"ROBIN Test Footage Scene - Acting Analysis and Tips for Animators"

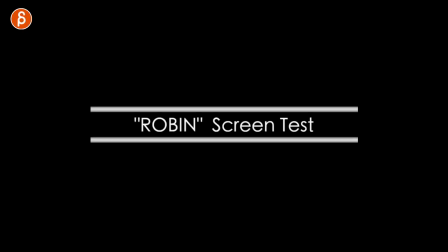(0:00)
Welcome back to the Acting Analysis and Tips for Animators. And today is going to be about a different clip than usual movies or TV shows.
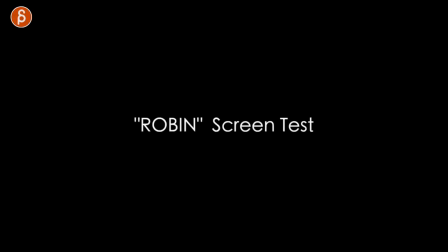(0:05)
This is a what is called a Robin screen test here, as you can see. I was tagged on Twitter. I was sent this. I checked it out and it's really cool. And it's also right off the bat really interesting. So I'm going to scrub forward.
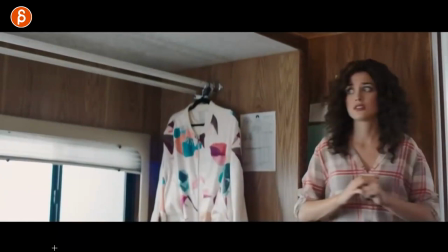(0:15)
This is where the footage starts. But I'll link in the description. You can watch and you should watch the original.
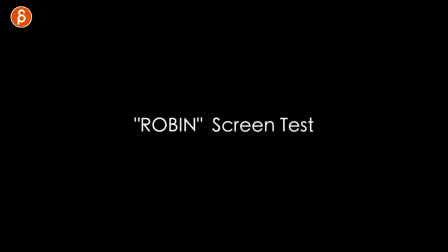(0:20)
It's really neat how it starts with the Robin Williams impression, just the audio. You can't see anything.
Robin?
But you can hear a concerned voice that says, Robin.
That's my Robin. I gotta try another thing here.
More calling. And then more impressions where the energy is up.
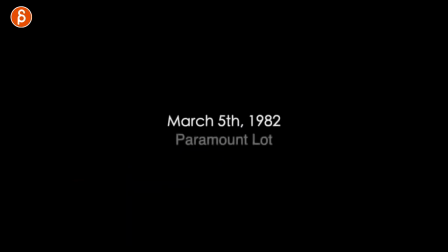(0:39)
And then every now and then you can hear a Robin. And I'm saying this because from a visual point of view, also this is really cool.
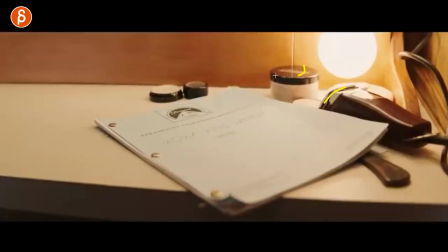(0:44)
I love that we know right away where we are. So you got some makeup, you got a clipper here. Must be dressing room. It's something movie, TV related. There's a script there. And then you can see, okay.
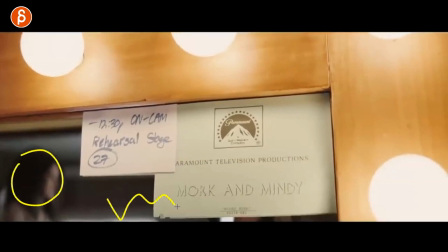(0:54)
And we still see this. So you hear the energy of Robin Williams, but then you have this character that kind of paces around.
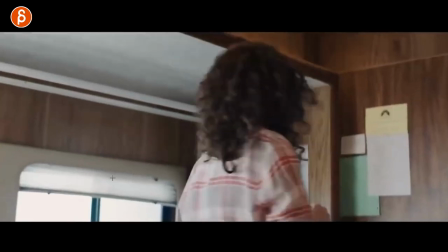(1:01)
It's very interesting as a setup. And this is what I like in terms of animation. You can hear this, and again, you should watch the original.
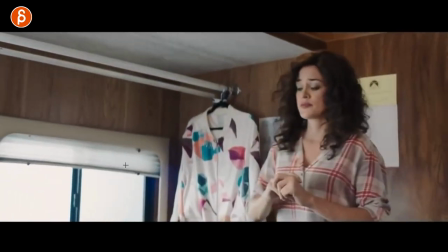(1:08) Working on my report on dreams.
He's laughing here. So he's working on report on dreams.
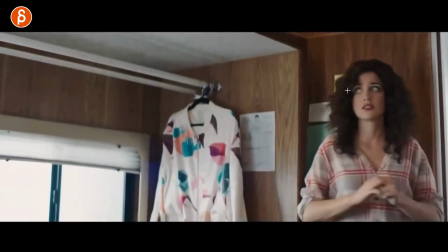(1:14)
Working on my report on dreams. But while this happens, you can see this here.
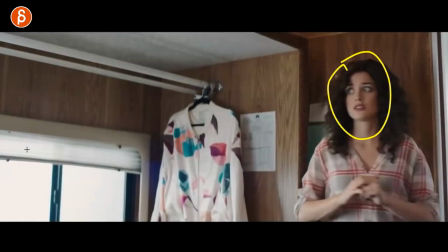(1:18)
And I like this as a setup for your animation. Because imagine you have your audio, it's your lip sync. And it could be, I mean, it's pretend it's exactly this, right? It's a happy piece where it sounds like this is going to be great.
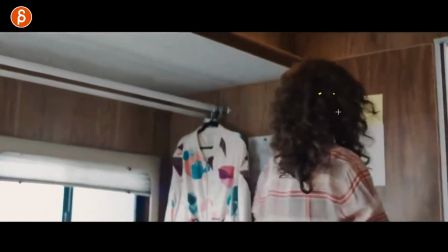(1:30)
It's going to be funny. And you might imagine that this character is laughing and is being happy.
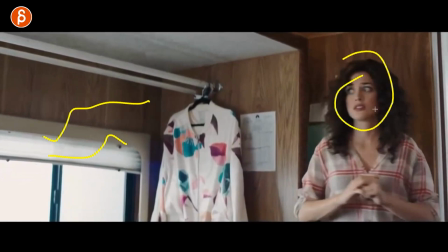(1:34)
And then it turns around and you can see the worried face, the clasping of the hands.
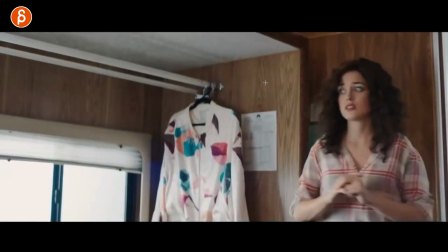(1:39)
And it just changes the tone of the shot already. And then you can do your own lip sync or it cuts to the other character.
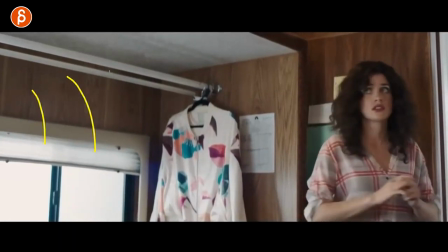(1:45)
It's just, it's an interesting setup where it's the off-screen audio is like an anticipation to, oh, this is going to be fun.
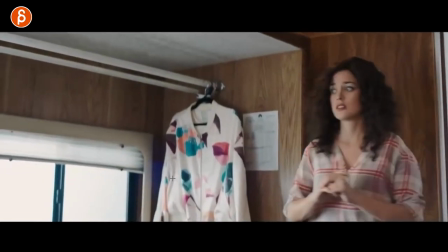(1:52)
And then this is going to change the direction of it. As a general thing for your clip, I think would be really cool.
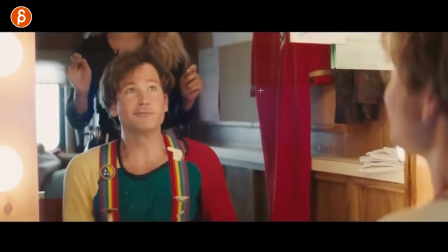(1:59)
This animation is always really fun when you have an actor in front of a mirror, just trying different things. And I think when they're rehearsing, it gives you an opportunity to overact into really big moments.
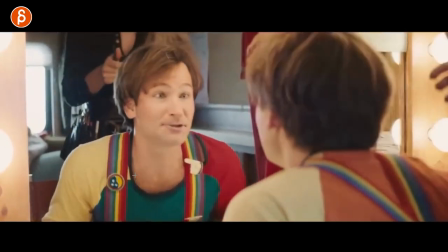(2:09)
I think that's really cool.
A beautiful aspect of human culture.
In fact, but then right off the bat, like I'm not a Robin Williams expert, but I'm a big fan of his.
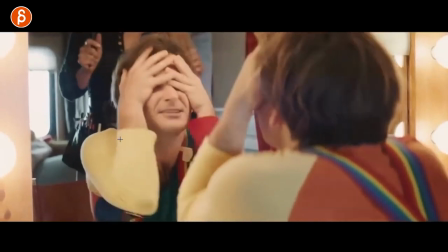(2:16)
But you watch this and you go, okay, first of all, he looks like him.
It happens when you're at night and you close.
But then you got these expressions, the tone of the voice.
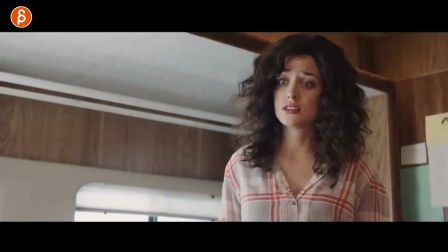(2:22)
It's just, everything's really, really good. It's really crazy. Again, watch the whole thing. What I like about this in terms of editing, that could be something for your shot too,
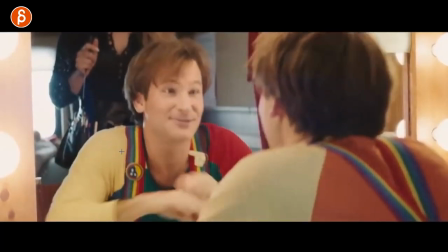(2:30)
is where you have a lot of energy in terms of expressions and a lot of body movement,
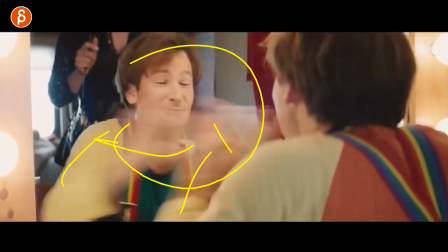(2:36)
right? There's a lot of visual energy. There's a lot of stuff really there.
Bizarre.
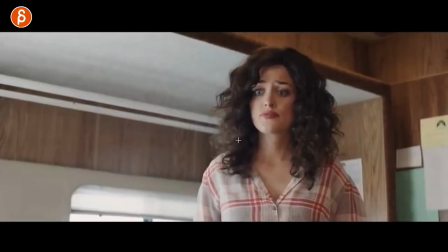(2:40)
Cutting to this, where it's just a lot more quiet and she's just desperately trying to get his attention.
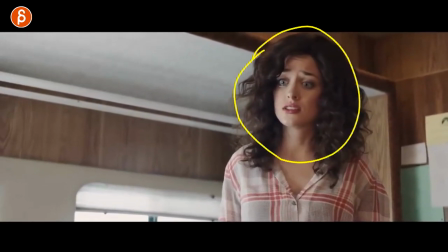(2:46)
And I love that little, just that slight little lift there. It's very subtle.
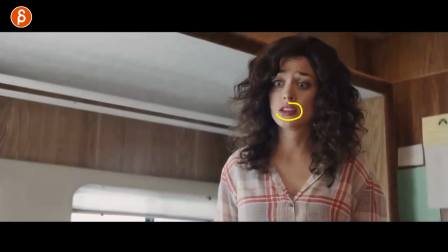(2:51)
Got the eyebrows, the mouth, the slight little step back.
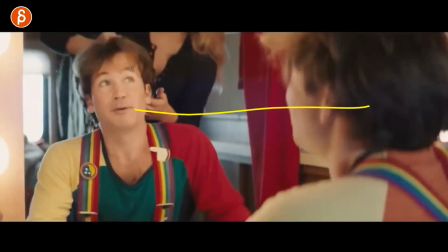(2:54)
And in terms of animation, it's kind of neat to have, imagine if this is your sequence where if you had always energy, like let's pretend in your timeline, a lot of energy all the time. As a viewer, you might get tired after a couple seconds.
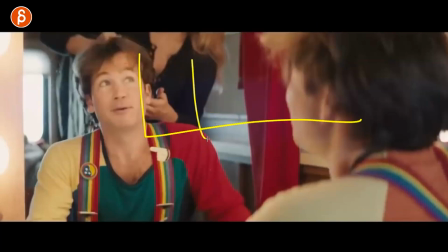(3:07)
Like it's always kind of the same thing. The energy is always at a 10. But with this setup, I like that it's getting, you know, it's kind of small and big the way he does it. But then it gets to something very quiet for contrast. So you might get already enough here, but then you draw back into like, oh, what's going on?
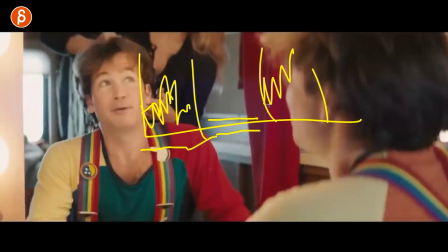(3:22)
Okay, that's interesting contrast. And then back to a bigger moment. And for animation, you can have a character sit and then suddenly stand. You can show off different mechanics and still go back to almost like an escalation of the worry.
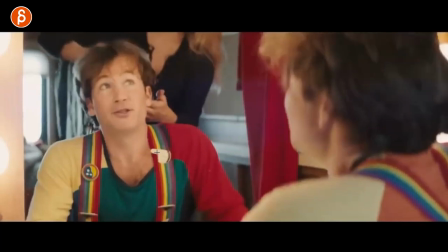(3:34)
And that contrast can really draw you in. I think that's a really cool setup. This is a 5-minute thing.
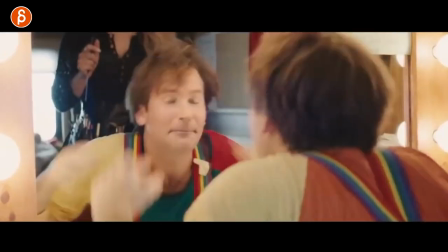(3:40)
I'm going to go through the whole thing. But again, you can see this here where she's just standing, looking worried, stepping back.
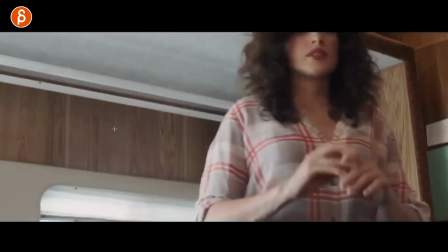(3:47)
And he continues more energy, but different types, right? More facial stuff this time.
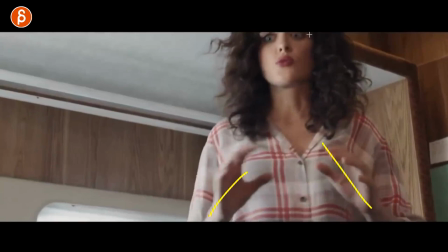(3:53)
Her more worried, she's closer. You can even frame her correct.
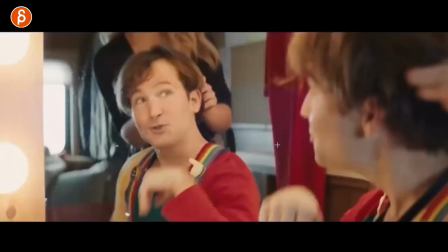(3:57)
Like she's just, it's like the camera tries to catch up with her getting closer and it goes bigger and bigger until this.
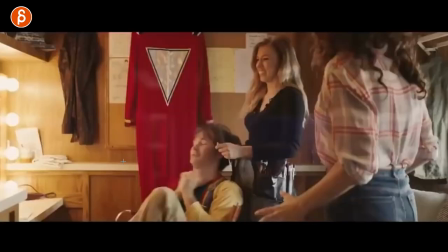(4:04)
And then you get the explosion.
Robin!
Where she yells Robin.
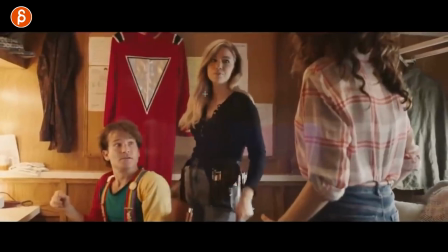(4:08)
And then you can see that change into what's going on, including the makeup hair artist there.
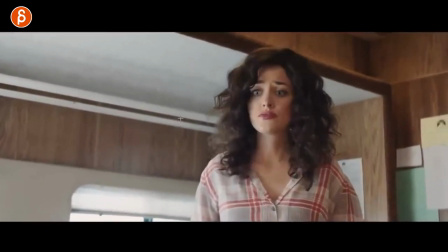(4:16)
I love this tool here that she finally has the attention, but she needs to speak to him privately.
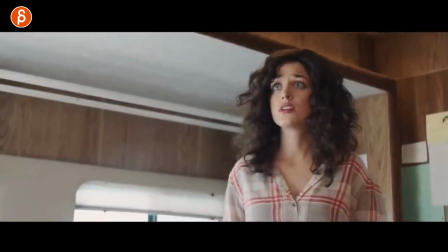(4:22)
And this is anticipation before she says it. She looks up first, the worried look.
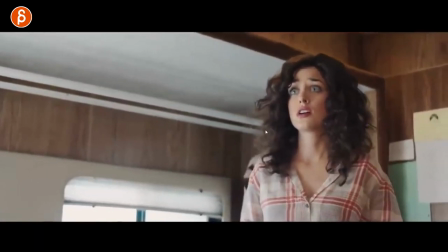(4:27)
And it's again, like it's the stepping back, like the distance, like she needs, I don't know, I'm totally, you know, guessing here, but to me, it feels like she needs room.
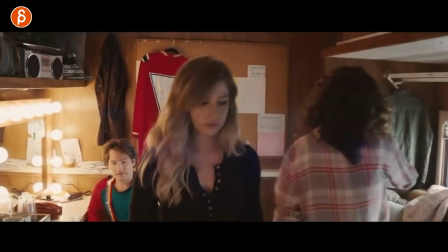(4:34)
You know, it's almost like she's stepping back in anticipation for her to leave. But I like this.
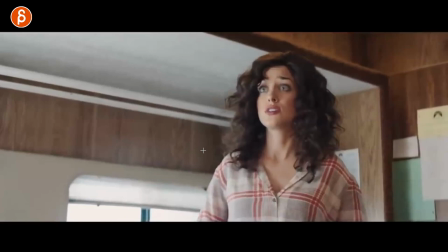(4:40)
I could be totally wrong. I don't know, you know, actors do things instinctually, but for me analyzing this,
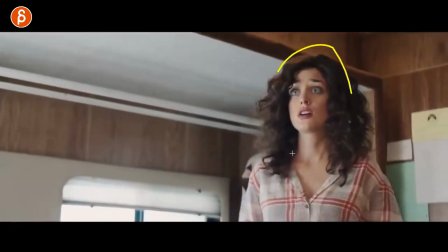(4:45)
I like this idea of stepping back because in her mind, she wants her to get out.
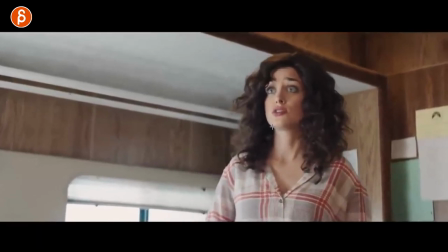(4:50)
So she's already giving her room. Could you give us- and I love this too with the facial, the head accents here before the audio. thing
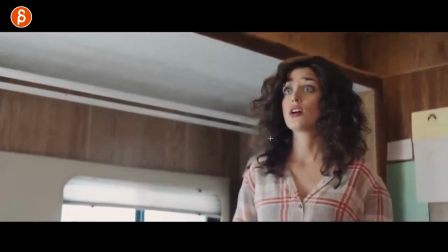(4:59)
I talked about is actually in my last acting analysis tips.
Could you give us a moment?
It's so great.
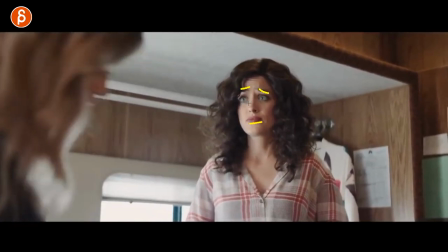(5:03)
She follows her a little bit. She's almost like, I'm sorry, that expression. I'm sorry that I have to do this to you. You gotta get out.
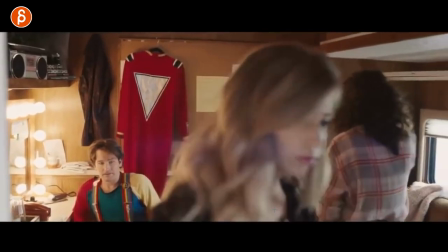(5:09)
And she goes out.
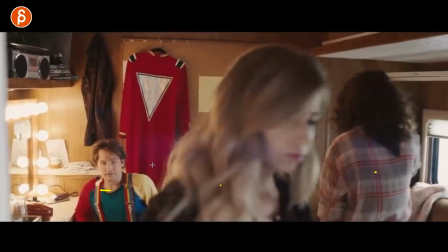(5:11)
And again, like, that's cool too, in terms of when you have three characters and something uncomfortable is happening, she is trying to get his attention.
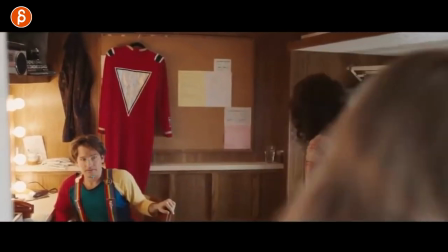(5:19)
So what is he going to do when the moment is coming of, okay, she's got my attention, something's going to happen, I'm not sure what's going on.
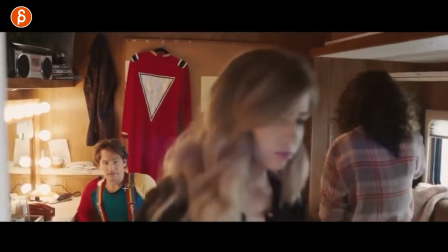(5:26)
Where is it going to look? Is it going to be immediately addressing her? Is it going to be slightly, well, I'm going to wait until I address her, I'm going to look at her leaving.
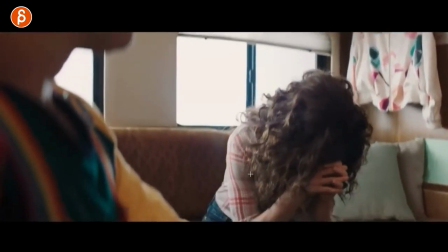(5:34)
Kind of interesting too. And then not immediately getting into this. This is also something that's not used too often in animation.
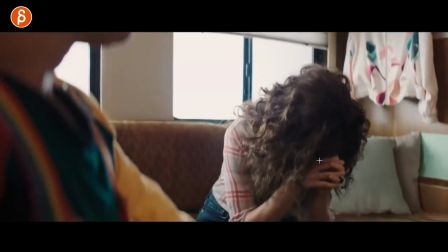(5:42)
Again, I'm trying to just keep this animation related, but you could have lip sync while the character's in this pose and it's more body language, stuff with the hands, but you don't quite see the face yet. And you can use this for, I don't know, like 2/3 of the shot.
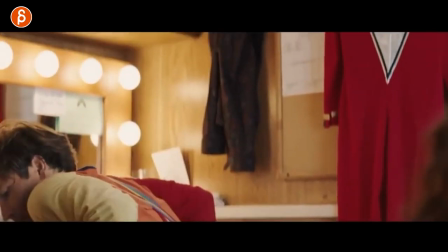(5:56)
And then at the very end, let's see when she does it, you can have the moment where she finally looks up, like here.
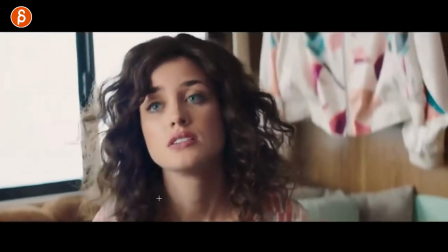(6:03) What happened again?
And then that's your contrast. But even then, in this case, also, she's not immediately saying this.
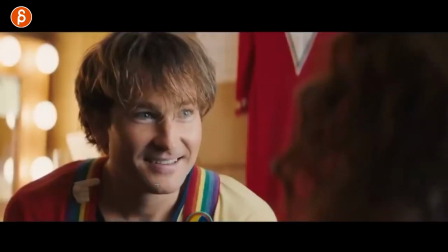(6:09)
Obviously, it's so painful for her to say it. And she's got that sigh before we go.
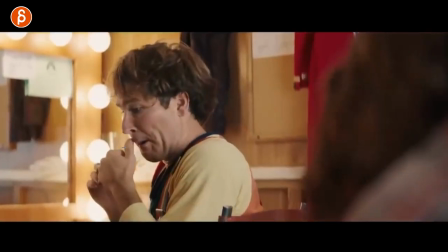(6:15)
But again, not an expert in Robin Williams, but I feel like he does those things here.
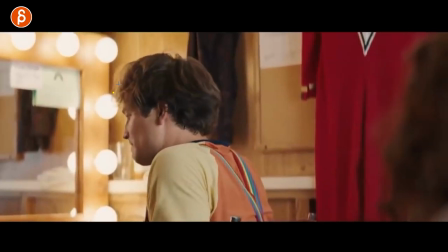(6:21)
He does that a lot, I feel like. It could be totally wrong, but the moment you look at this, the silhouette, everything else, like, that really feels like Robin Williams.
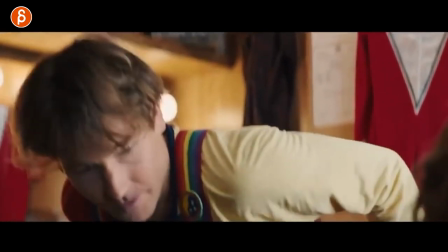(6:30)
It's so well done. I also like that he has a lot of energy through all this, right?
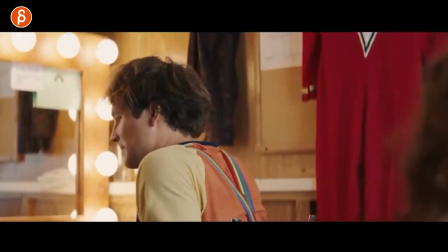(6:37)
And he realizes that she's really upset. And in order to not make this worse with more energy, he realizes, I need a little soft touch here.
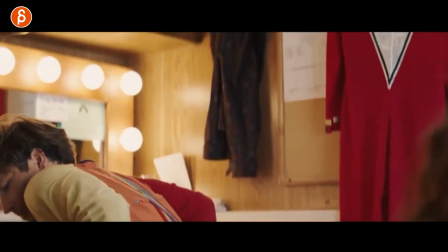(6:44)
When he picks up the chair, you can feel this, right?
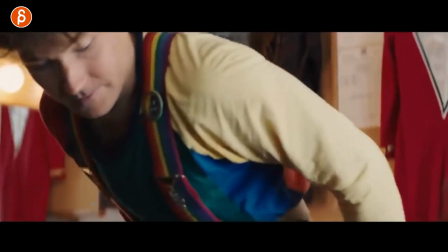(6:49)
He picks it up and he takes tiny little steps to put it down.
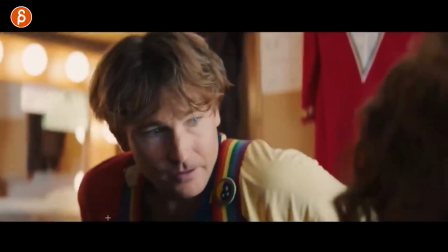(6:54)
It's not a lift and slam down of the chair. I love this too. I'm a big fan.
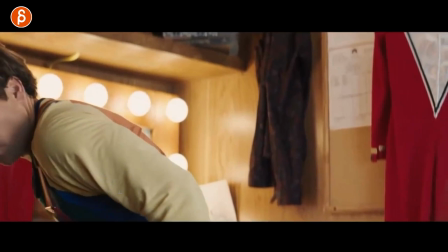(6:58)
Every time I talk about like off-screen gestures or actions, I always reference Spider-Verse, just because it does a lot in that movie and it's really cool.
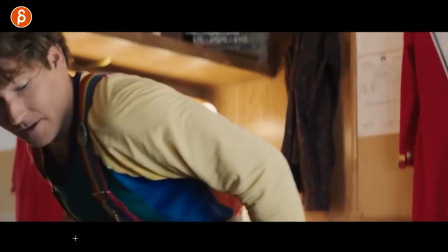(7:06)
And this is really neat too. This goes back into using props for acting and like character reveal.
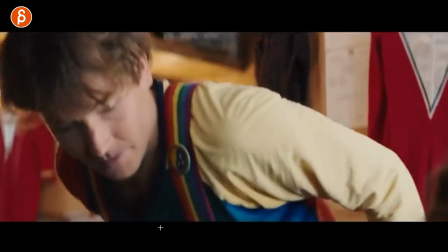(7:12)
I like that lifting the chair a little bit and dropping it down lightly tells us that, okay, he has now a softer touch.
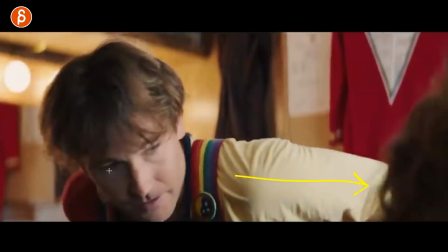(7:21)
He wants to see what's going on and he's worried about her, because he doesn't know yet that it's more about him. I mean, his friend died, spoiler, but it's more about, she's more concerned about his reaction to all of this.
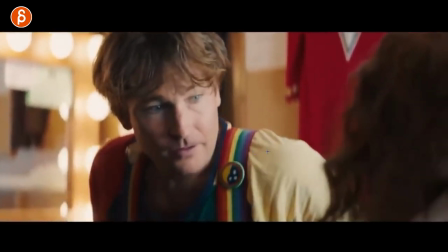(7:32)
But it's really neat, even just how he sits and he has the slower relaxation in the shoulders just to keep it quiet and soft.
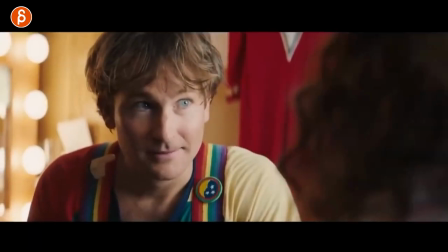(7:40)
It's a lot of cool stuff here. Let's scrub it before we hit this too, like all those little things here.
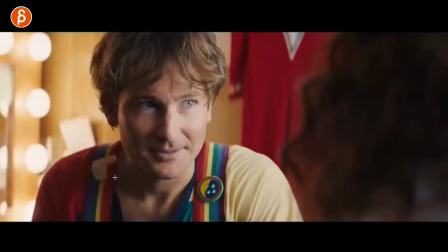(7:46)
This reminds me of Robin Williams. I love this just from a look of it, just the way it's shot with the lighting and the lights here.
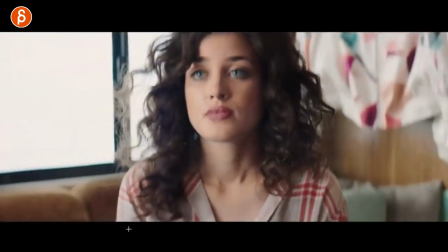(7:54)
It just, the whole thing is really, it's so my thing. Both actors are really, really great.
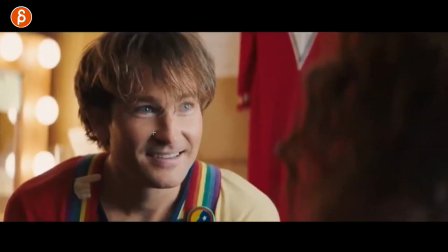(7:59)
I love this. I love how he, at this point, he realizes something's really not right because she's still not saying anything. And I like this here. If you look at that small little change, it's tricky in animation if you have this on your demo reel to do something this subtle.